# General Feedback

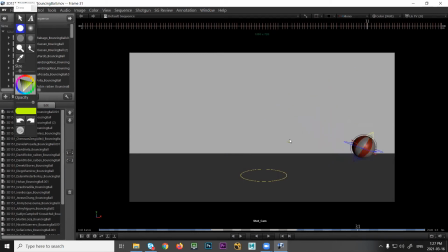1240s
And then right here, it hits a point and it starts to go back the other way just for a few frames. So you get a little backspin. This bounce here, the arc feels a little bit more like a triangle, feels a little bit pointy at the top. So you want to round that out a little bit. You can add some breakdowns. And again, watch out for the evenness of the spacing.
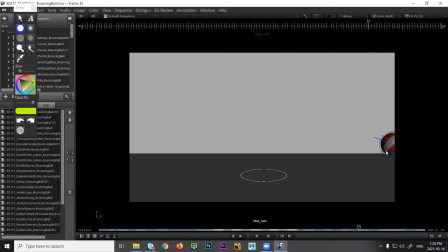1258s
It feels like we're kind of falling very evenly. Okay.
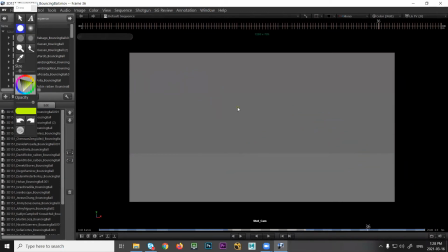1267s
That's looking okay. It's a bit of a big squash, but it works. So that's the only note would be just you could back that off a little bit and see how it feels, right? It's quite noticeable, very graphic. But in terms of like what you're doing, it's okay.
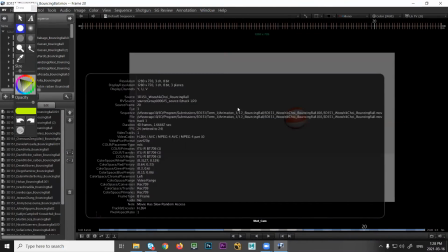1284s
Who is this? This is Wushik. So yeah, everything else is looking okay.
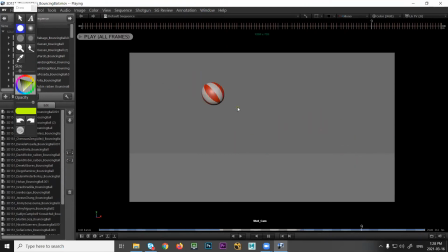1290s
Spacing seems good. We get nice acceleration in and out. Boing, boing. It's just toning down the squash a little bit.
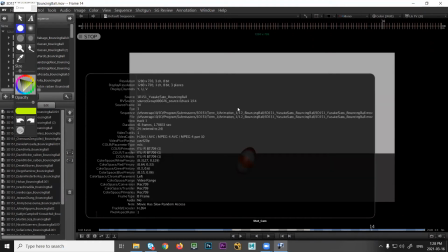1296s
That's all. Just squash just a little bit left.
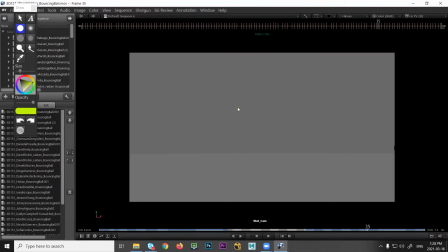1302s
Sorry, could you say that again? So squash it just a little bit less. Yeah, I would just tone down the squash. This just seems like a lot more material. This is just really big when you look at this, right? When you look at like the mass, the volume, right?
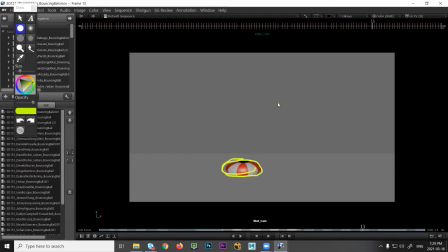1317s
So it's about how much can you preserve the volume. So if that feels like there's more stuff, all of a sudden it feels like the ball increased in size. Okay? Okay. Yeah, so just tone it down just a little bit. Okay.
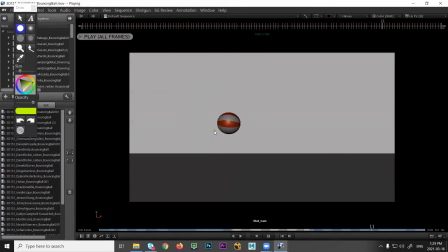1330s
Thank you. Yeah, no problem. That's looking okay.
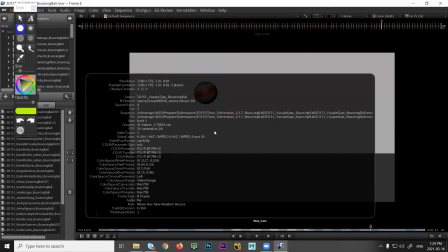1337s
This is Yusuke. Good.
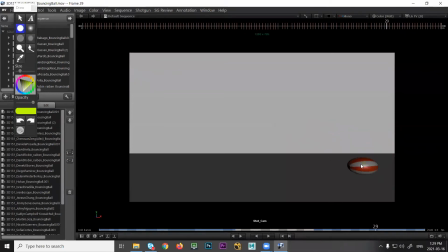1347s
I think this one, you have to watch out for this. So this is always a trouble when you have like a shorter height. The problem is that with the stretch, it takes us to the same point. So it feels like it's actually hit a ceiling, right? That it can't go up anymore. So the solution to this would be less.
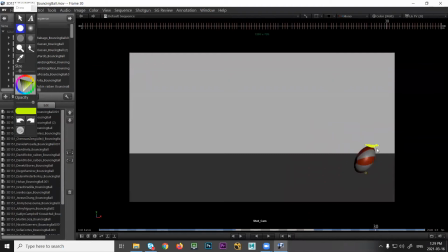1364s
You would just do less squash and less stretch and then be able to move up a little bit. Sorry, silly phone alarm is going on there. And then right here, there's a little bit of a spacing pop.
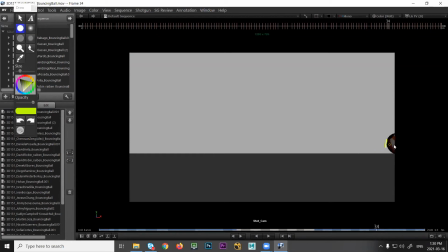1382s
So if you look at that, we just all of a sudden we vanish. So like, the thing's gone that far. So it just feels like it got hooked and pulled off screen just a little quickly. Okay. So right here, there's a bit of a spacing issue. So I would just try to do less squash and less stretch so you don't move up as much, right?
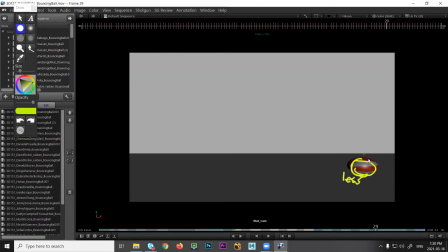1400s
You could even experiment and say, well, since this is such a short bounce, maybe I won't do any. I'll do no squash and no stretch. So you could make it a little sharper so it doesn't have more time on the ground. And you could just get rid of this frame and just go up in the air. And that might be a lot easier than trying to fit in the squash and stretch.
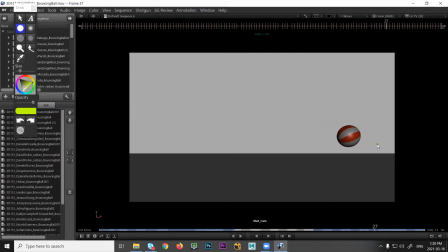1416s
Sometimes there just isn't enough frames to put it in there in a way that works as well when you have more time.
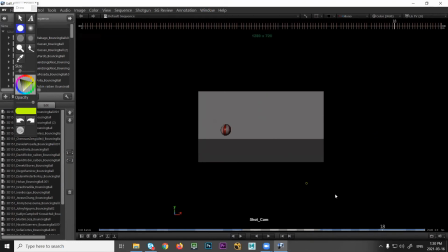1422s
Okay. All right. And David already gave feedback as another one.
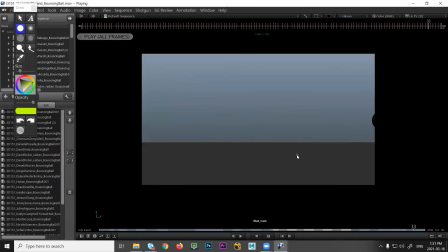1429s
Okay. What's this one? Alejandro. Looking good. Again, I just think that maybe this is just a bit too much, right? So I would just tone that down, just try it less, just because this seems like a different amount of stuff than that, right?
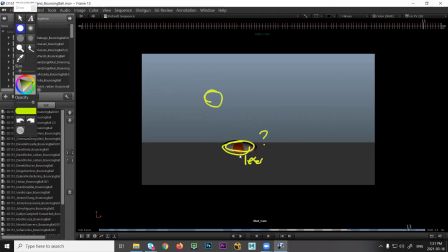1448s
Just feels like it's just grown too much. And do pay attention to the contact point, the middle. So you probably have to shift that over a little. Over here, I would just check the spacing. It feels a bit even when you start getting sort of to this point here.
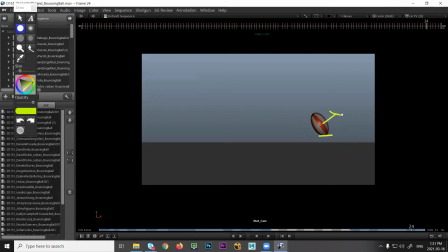1467s
I would probably, you can see it's starting to stretch. So I would say, no stretch. Keep it a circle until you get to just before the landing. So if you have a squash position, then the frame before, that would be your stretch pose.
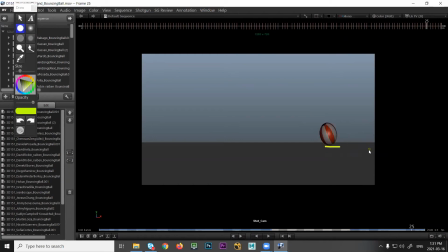1482s
And I would probably tone those down quite a bit for that last bounce, just like I was showing in the previous example. Okay.